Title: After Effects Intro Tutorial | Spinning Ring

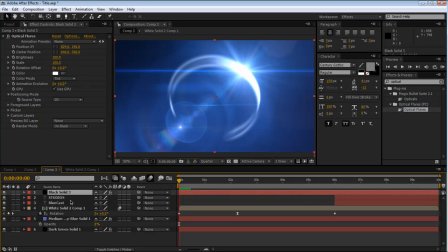(12:13)
And now I'm sure there's a better technique to do this, but I don't really know how to do it better, so this is how I did it, and I'll show you that. So we'll just be manually going through and adjusting the brightness. So it starts here, so keep it 100%.
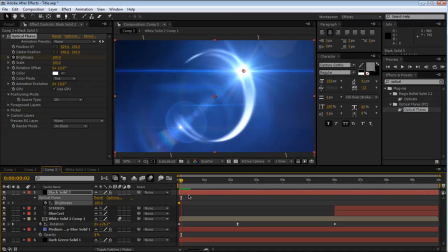(12:29)
And right here, we'll fade it to 0.
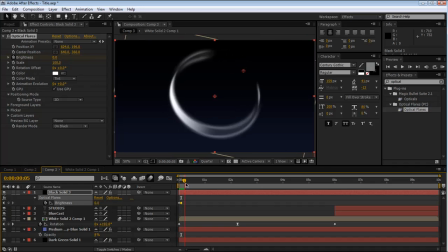(12:34)
So that kind of fades out, comes back around, and right here we'll set a keyframe.
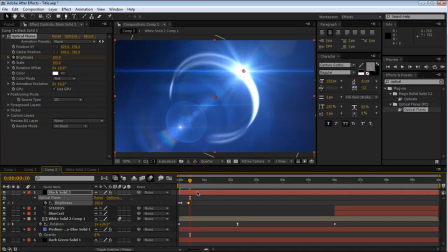(12:42)
Okay, not that high. 100 again, and here we'll fade it back to 0.
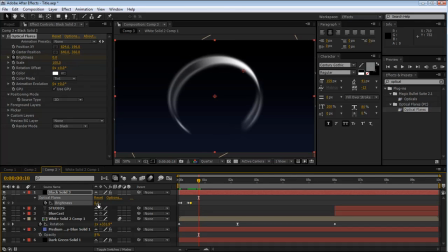(12:51)
So it ignites, comes down, it spins around again. And by the way, I'm using page up and page down to go frame by frame. So we'll put a keyframe here, and we'll make it 100 again,
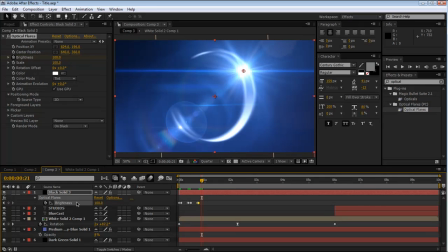(13:04)
and then again, fade it down to 0 around now. Okay, so this is the point where we want it to get really bright
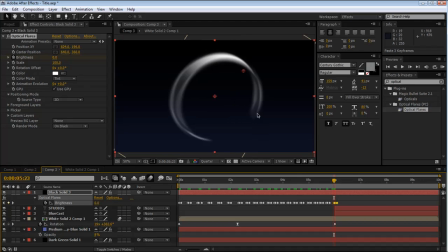(13:14)
and kind of hide the ring so that it stops spinning and then it fades down. So if we go to our brightness and probably our scale too, let's just set the last one right about here.
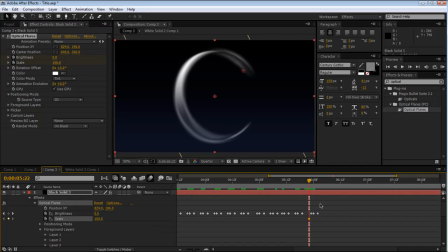(13:28)
Some keyframes in. Hit UU, bring up all of our keyframed parameters.
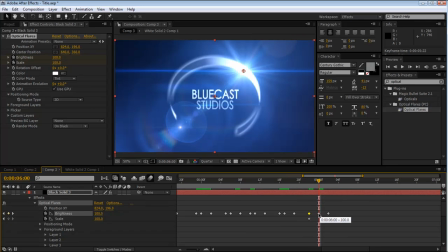(13:35)
Set them here, and then right on the title, let's make the brightness really bright,
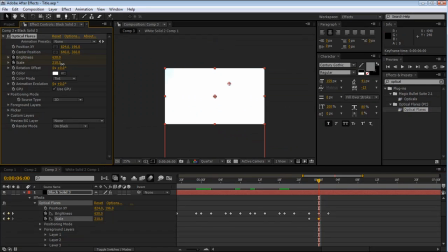(13:41)
and maybe bring up the scale a little bit. Okay. And then over a period of maybe a few seconds, 1.5 seconds.
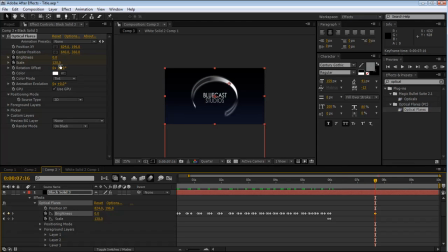(13:57)
Bring it back down to how it originally was. So spin, spin, spins, and then boom.
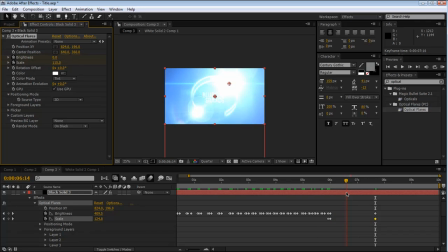(14:10)
And actually, I think what I did instead of just getting bright and then fading down, I had it get bright and then get even brighter. So here it's 6:30 and 1:30. If we make it here, do say 6:60 and 160,
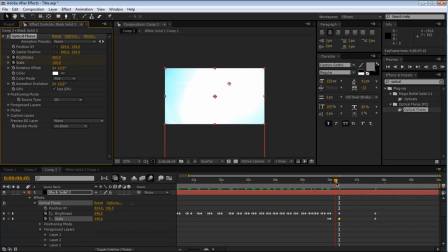(14:29)
then it kind of like explodes and then comes back down. Maybe we'll drop these a little bit just so you can kind of see that.
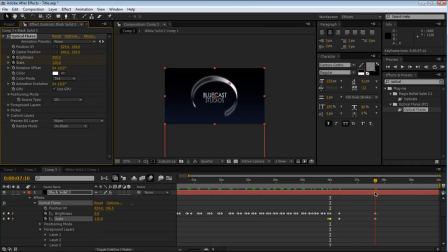(14:42)
So it's really bright and then fades back down. And I think we won't want them to fade to 0. We want the flare to still be there, so we'll put the brightness to end on at About 70.
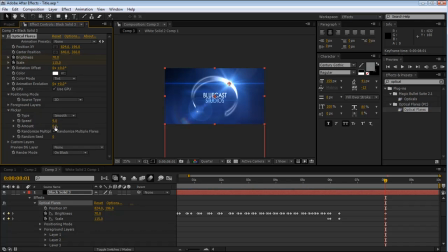(14:57)
And then another thing we can do is change the flicker and turn that on a little bit, just so add some variety. But let's render that and see what that looks like so far.
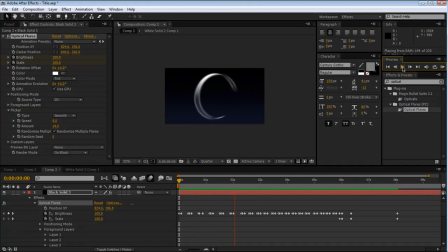I think that looks good. We might want to change the fact that the dark spots are highlighted.
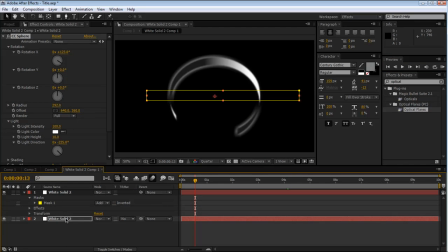(15:27)
Might make it look a little goofy with that light. Let's see here. Maybe if we made it a little less obvious. Maybe about there.
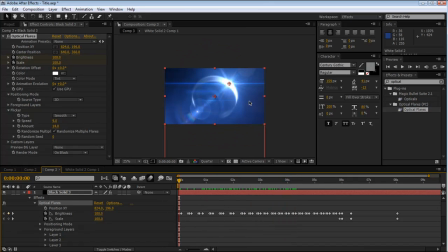(15:45)
Alright, well, good enough. Okay. So we've got the main part down. Now 50% of this is sound effects.
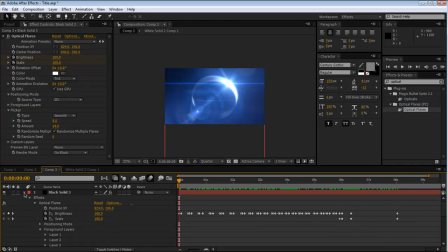(15:58)
So a lot of people are asking how I did the sound, so I'll go over that. Basically, it's just kind of trial and error and compositing different sounds. I think the main thing is people try to use like one perfect sound effect or something, and that's hardly ever going to be the
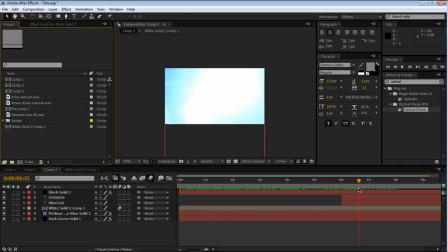(16:13)
case. So if you get some good sounds together that you think you could work and layer them and mess with the timing and stuff, that usually works.
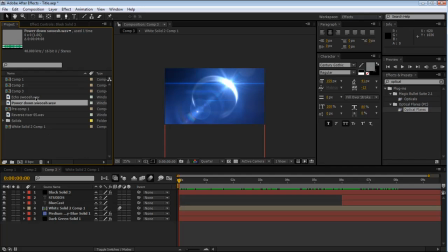(16:20)
So I used three main sounds.